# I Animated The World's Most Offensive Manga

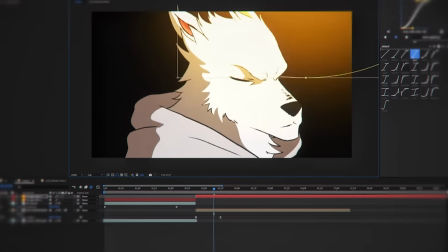8:00 Speaking of saving time I gotta keep it a buck I did not draw a background for the shot I grabbed the portion of this big background and zoomed
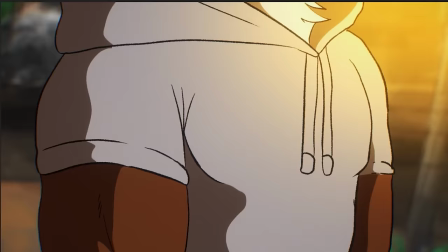8:06 it in but hey you really can't blame me it doesn't look half bad and it works then I faced a little problem there is currently
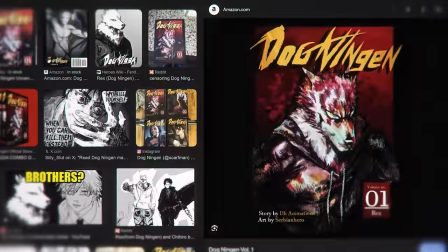8:12 no png of the logo of the manga so I had to grab the volume one cover drop it on photoshop magic won the logo and fill it
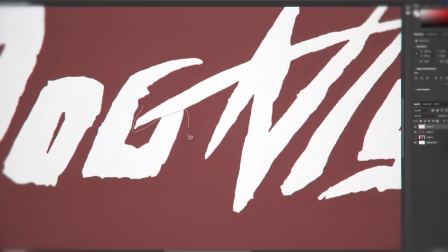8:19 with some white no ditty and boom now we have the logo I then separated the two words and exported them individually I then hopped back on
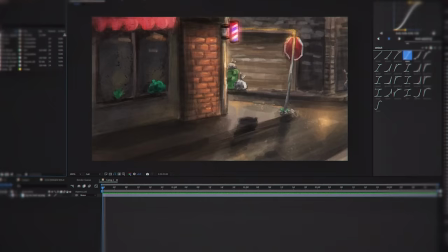8:26 after effects and keyframed them popping in and added a bit of camera shake to make it more intense. I didn't really add much to Cut 3 aside from some color correction and some diffusion.
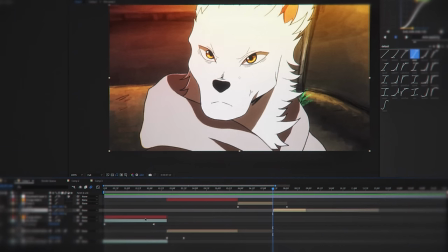8:34 For Cut 4, I'm simply adding the background and doing a slight zoom in to add some extra movement to the shot.
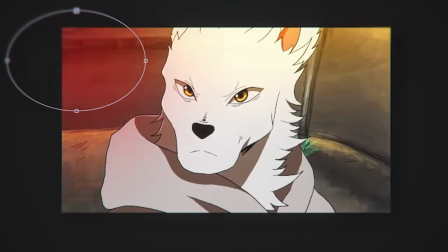8:40 He looks so cute. Oh my god, just look at him. I also added some red light from the barbershop cylinder thing and orange light from the sun.
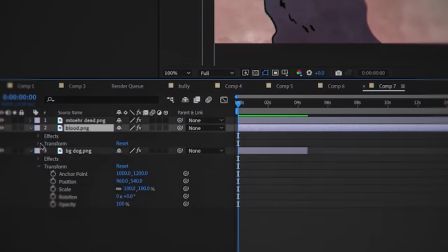8:46 Now, for my first attempt to animate the blood on Cut 7, I keyframed the position of the blood to add the illusion that it was spreading,
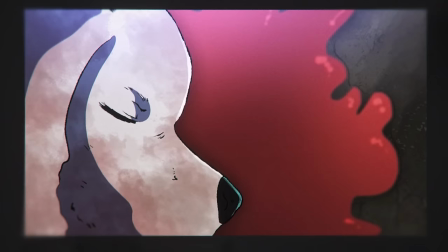8:53 but it looked pretty dogshit, so I then also used the puppet tool to make it look a bit more organic and I also added some posturized time
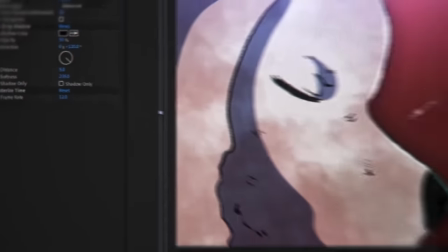8:59 to make the blood's movement 12 frames per second instead of 24 giving it a more animated look.
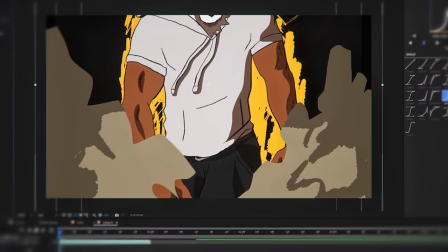9:04 Cut 9 is probably the most complicated shot out of this entire project as it had a bunch of layers and I kept getting a lot of different ideas as I kept working on it.
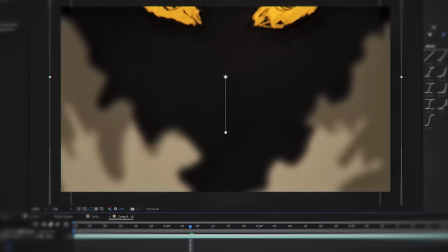9:13 At first I was going to do a pan down but it wouldn't have looked that good so I ended up going with more of a zoom out.
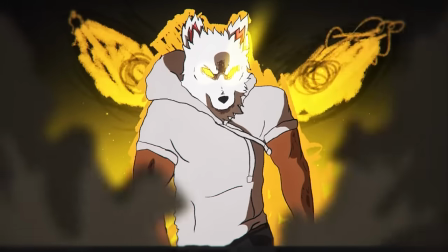9:18 I added some glow behind them because this shot felt like it was missing something. I then duplicated the dust I had in the foreground, moved it to the background,
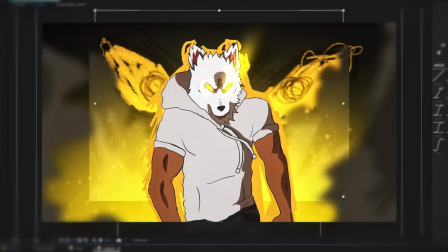9:25 moved it a bit on the timeline so that the timing isn't parallel to the original, and raised the exposure so that there could be some variety.
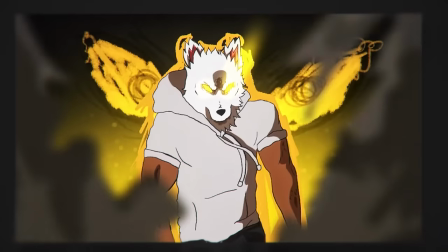9:31 I blurred out Rex so that the focus would be on the eyes opening, and then unblurred him when they opened.
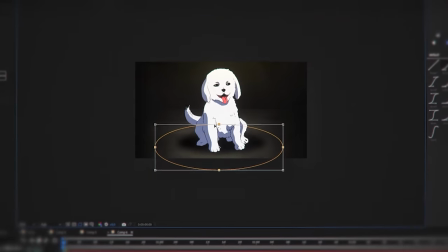9:36 The compositing of the other shots featured more of the same stuff, so I won't bore you to death with the same shit.
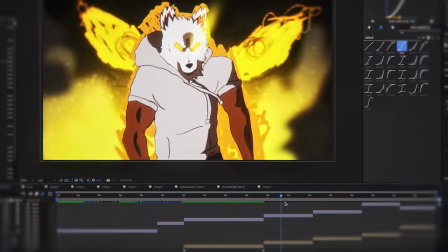9:40 I got the rest of the compositing done, finishing the visuals of the animation. Then I moved everything over to Premiere Pro.
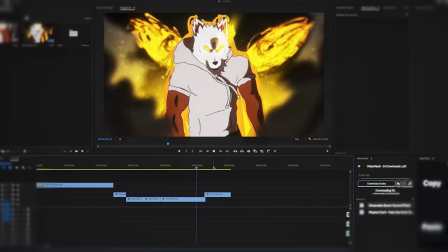9:46 Now that the animation is totally finished, I needed to find a voice actor that is qualified to voice Rex.
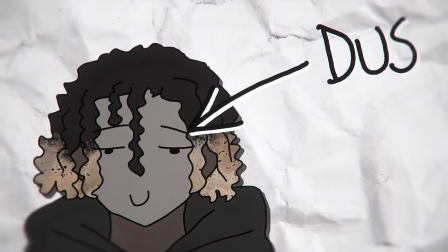9:51 And here is where my friend Deuce comes into play. The only problem is, well, he's not a voice actor.
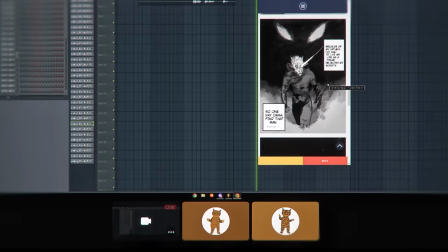9:57 Because of my father, I've had to live my life as a freak reject- I've had to live my life as a freak rejected by society.
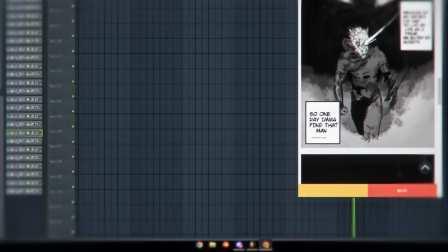10:03 Because of my father, I've had to live my life as a freak rejected by society. Sound angry.
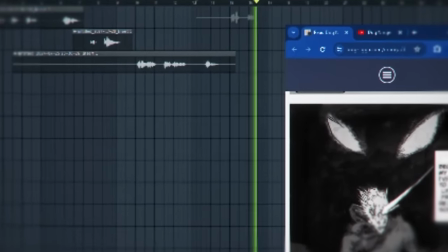10:07 You're mad as fuck. You're a freak. Because of my father, I've had to live my life reject- I stopped actually getting it to fucking read.
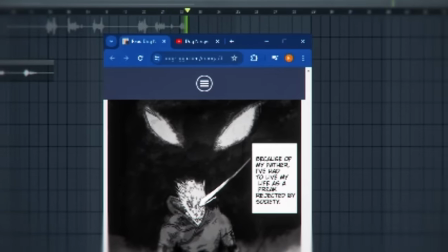10:14 Because of my father, I've had to live my life as a freak rejected by society. no way you just ruined that by fucking tapping on your desk I know I know
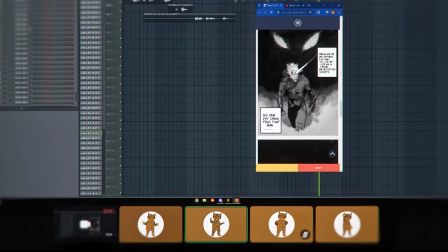10:25 I'm just gonna fucking win because of my father I've had to live my life as a freak rejected by society
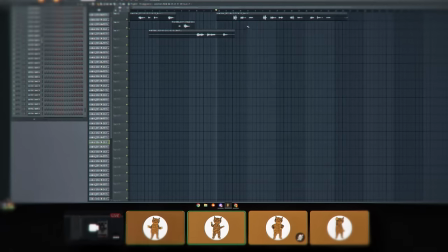10:32 hell no I know I know I know you think I don't know because of my father
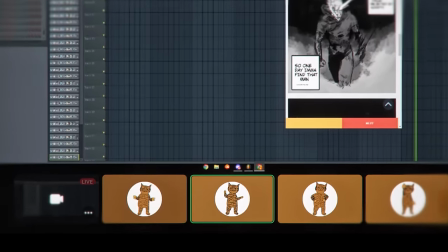10:37 I've had to live my life as a freak rejected by society sound mad but not yelling
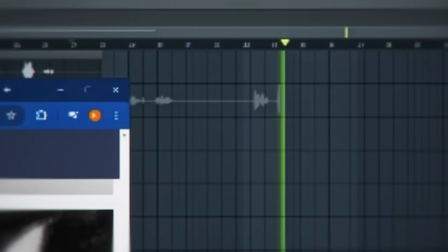10:42 do you understand me because of my father I had to live my life as a freak rejected by society Okay, let me hear that back.
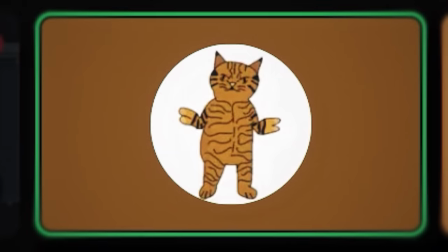10:49 That's the closest one for sure.
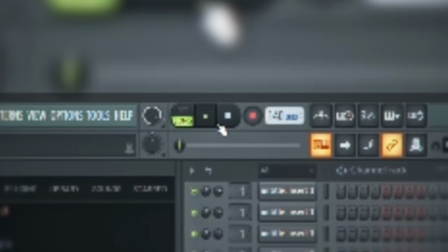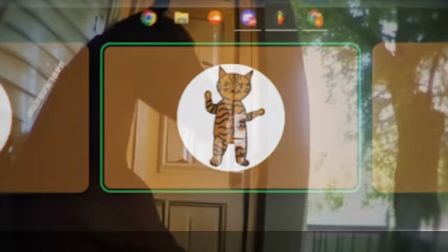10:56 What is going on? What was that? My vocal cords. So one day, I'm gonna find that man and Pim.
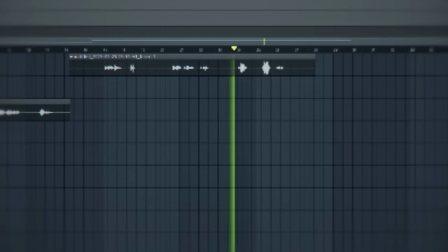11:05 That's the one. That's the one. And Pim.
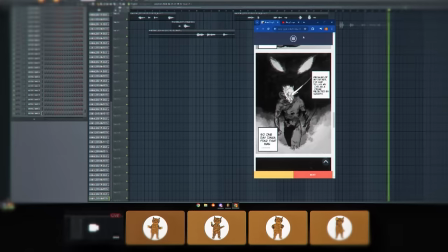Because Pim.
After about two hours, we finished recording the voice lines for a 30-second animation.
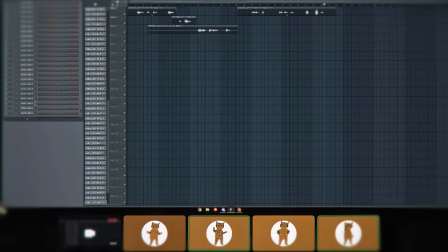11:21 Thank you, Deuce, for your contribution and my apologies for your pain and suffering. Like and subscribe for my pain and suffering.
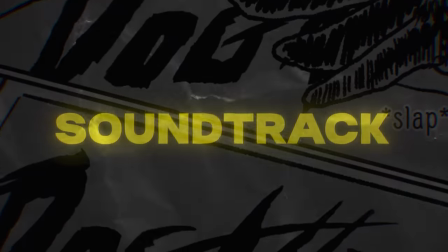11:27 Those lines are going to haunt us for the rest of our life. The next thing I needed to get done is the soundtrack.
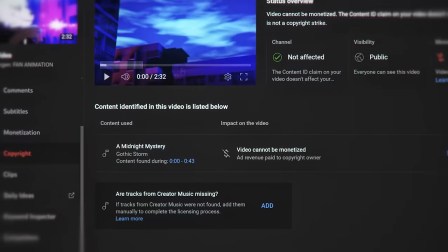11:32 My last animation got a fat copyright claim, so in order to completely avoid that, I am making my own soundtrack.
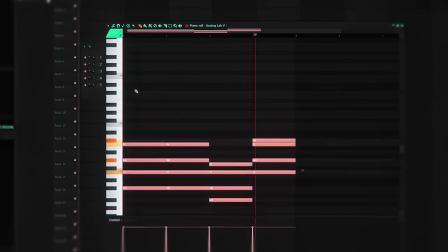11:38 I'm going to try to stay true to the vision of the creators of the manga, DH animations and Serbian Hero.
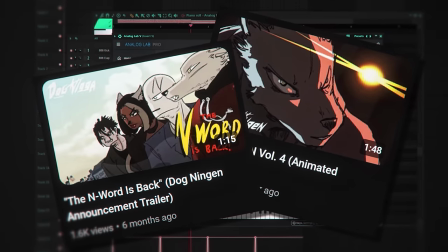11:42 And since on their last two promotional videos, they used piano-themed soundtracks, that's going to be the main instrument.
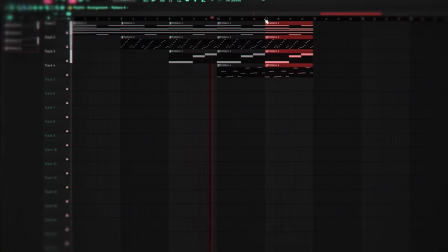11:51 my first attempt sounded um very interesting to say the very least the problem was that i was over complicating things and adding way too much stuff so i went for a simpler approach the second time around and it sounded a lot better